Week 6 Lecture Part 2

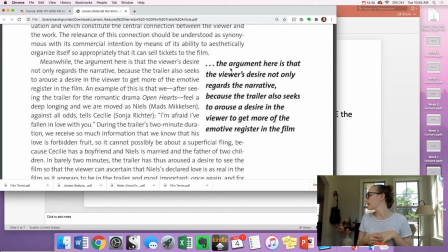[12:16]
That's the only one I can think of. Like Saw 2, I guess. I don't know. Or The Exorcist. Let's go with The Exorcist. So if I'm watching the trailer for The Exorcist, I'm like, oh, it's creepy.
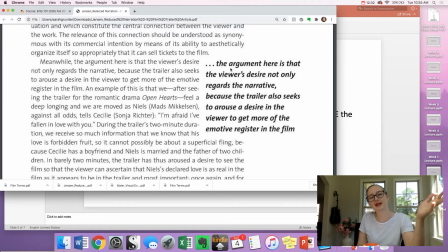[12:29]
I don't actually care about that much about the story. Yeah, I care a little bit. But I mostly want to feel scared. And if the trailer is scary, I can assume the film is going to be scary. But films are more complex than one emotion.
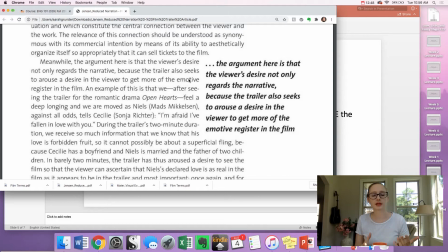[12:45]
When you're watching a comedy movie, there's still going to be sad parts or reflective parts, but in the trailer, all the energy is going to be on heightening that emotional reaction.
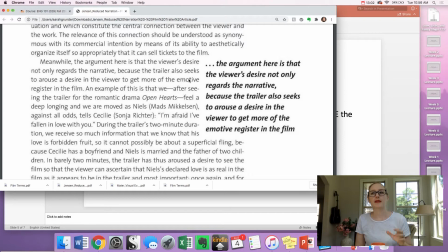[13:00]
They will choose typically one emotion, and that's what all they're going to throw into.
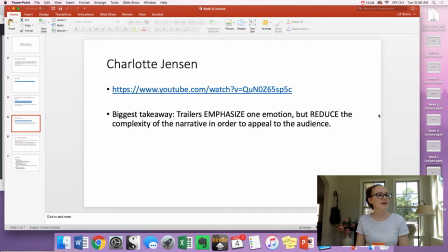[13:05]
So, like with Juno, which I think is the one I have pulled up here, Charlotte Jensen talks about Juno.
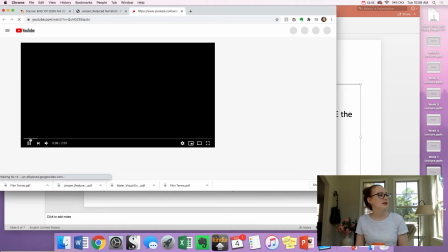[13:12]
She talks about how they focus on this typical narrative of teen
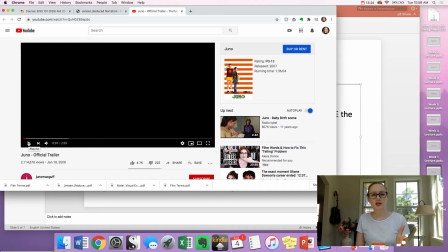[13:22]
gets pregnant, has to learn how to grow up. Now, the film itself is more complex than that. It's not just a comedy. It's not just about, oh, Juno needs to learn how to grow up. That's not really what we see. There's a lot in the trailer, in the film itself.
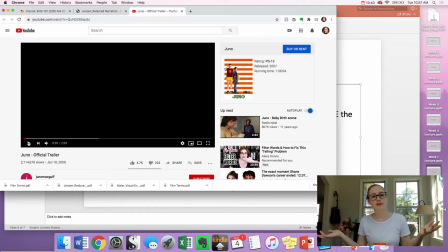[13:38]
I'm sorry if I'm spoiling it for you. If you don't want spoilers, I guess go watch the movie now. The film is much more complex than that because we have the parents who want to adopt the baby, and the dad turns out to be like a creep, and there's all kinds of complexities there,
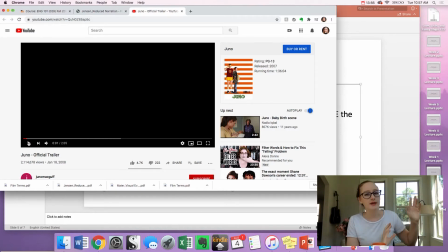[13:55]
but they don't put that in the trailer because they need to keep it simple, because their goal is to get you interested in the film, usually through emotion, sometimes through narrative. So they have to dumb down, basically, makes the story more simpler,
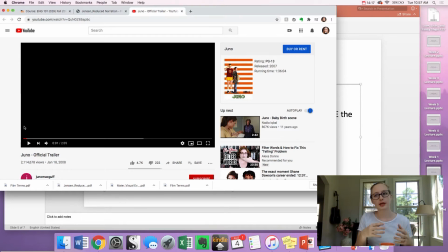[14:14]
and only focus on one emotion to grab you and make you want to see the film. So let's take a look at some of
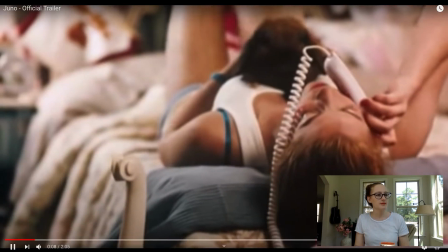[14:25]
that.
Yo, yiggity yo. I'm pregnant.
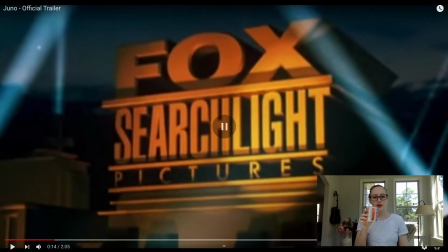[14:30] What? Honest to blog?
So we have Honest to Blog, like it's a very teenage interaction. This is an example of ethos. Fox, Searchlight Pictures, oh, they're a big company. They have good films. This is maybe going to be a good film.
I've taken like 3 pregnancy tests and I am 4 shears up the spout.
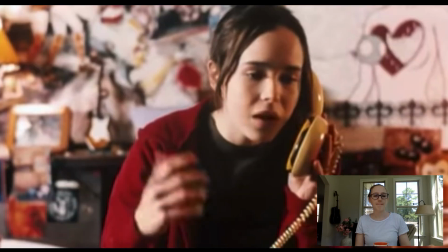[14:49] How did you even generate enough pee for 3 pregnancy tests? I'm telling you I'm pregnant and you're acting shockingly cavalier. Yes.
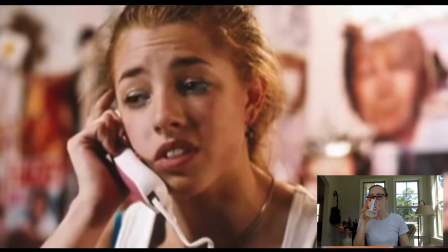[14:56] Is this for real?
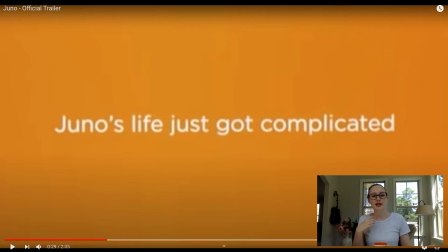[15:01]
Juno's life just got complicated. Non-diegetic, it's helping us to piece together the narrative. If we only got one element, just the visual, no sound, no text, we might be confused. So all these elements work together to help us organize and understand what we're seeing.
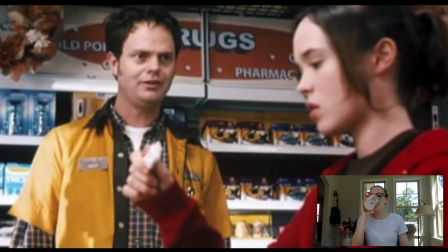[15:17] That ain't no etch a sketch. This is one diddle that can't be undid, Holmes Gillett. I think it's best to just tell him.
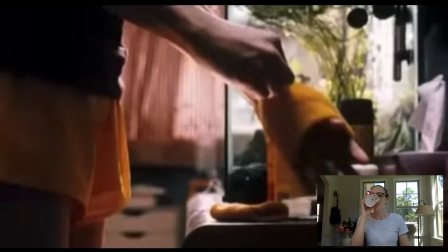[15:23] I'm pregnant. Who is the father? Holly.
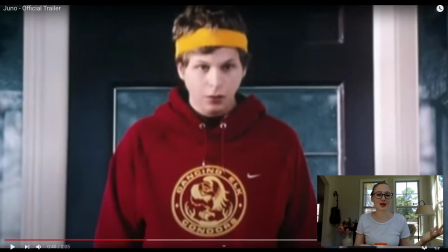[15:28]
Okay, this is a very serious situation for this character, but they're making it funny. They're focusing on the teen comedic elements of the film.
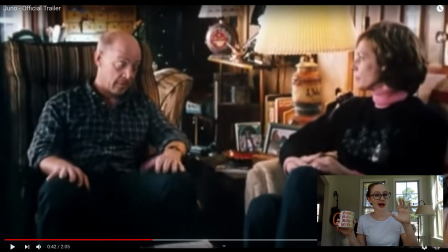[15:39]
We didn't hear, they didn't say, hi, this is Beaker. You hear the diegetic narration of Juno talking about, saying his name while we see him on the screen.
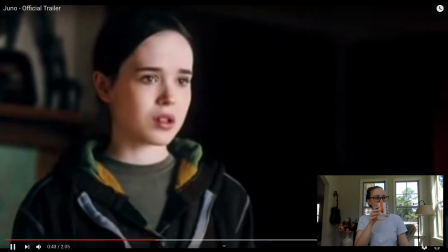[15:52]
So that tells us, oh, that's him.
I know, right? Why your shorts are like especially gold today?
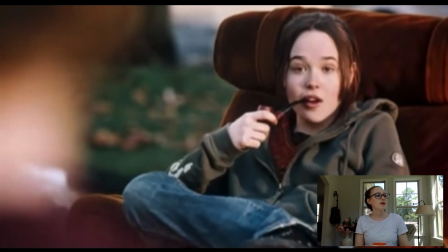[15:59] My mom uses color safe bleach. Go Carol. You should look.
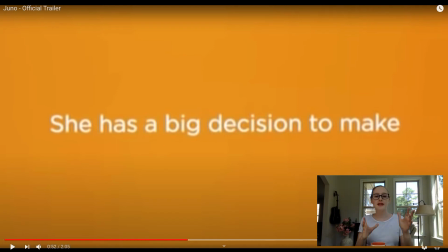[16:05]
She has a big decision to make. This is treating this film like this is the only conflict, which it's not. And it's it's giving it a light feeling. It's supposed to be funny and cute.
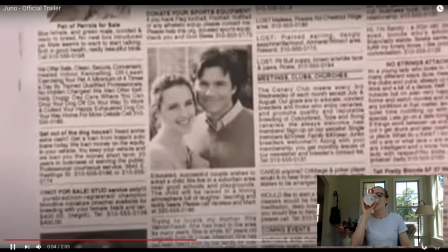[16:16] At adoption ads, they have ads for parents. Yeah. Hi, I'm Vanessa.
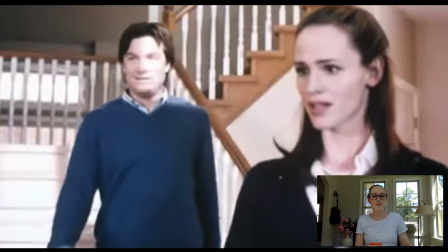[16:21] You must be Juno. Hi, I'm the husband. Baby star poignant.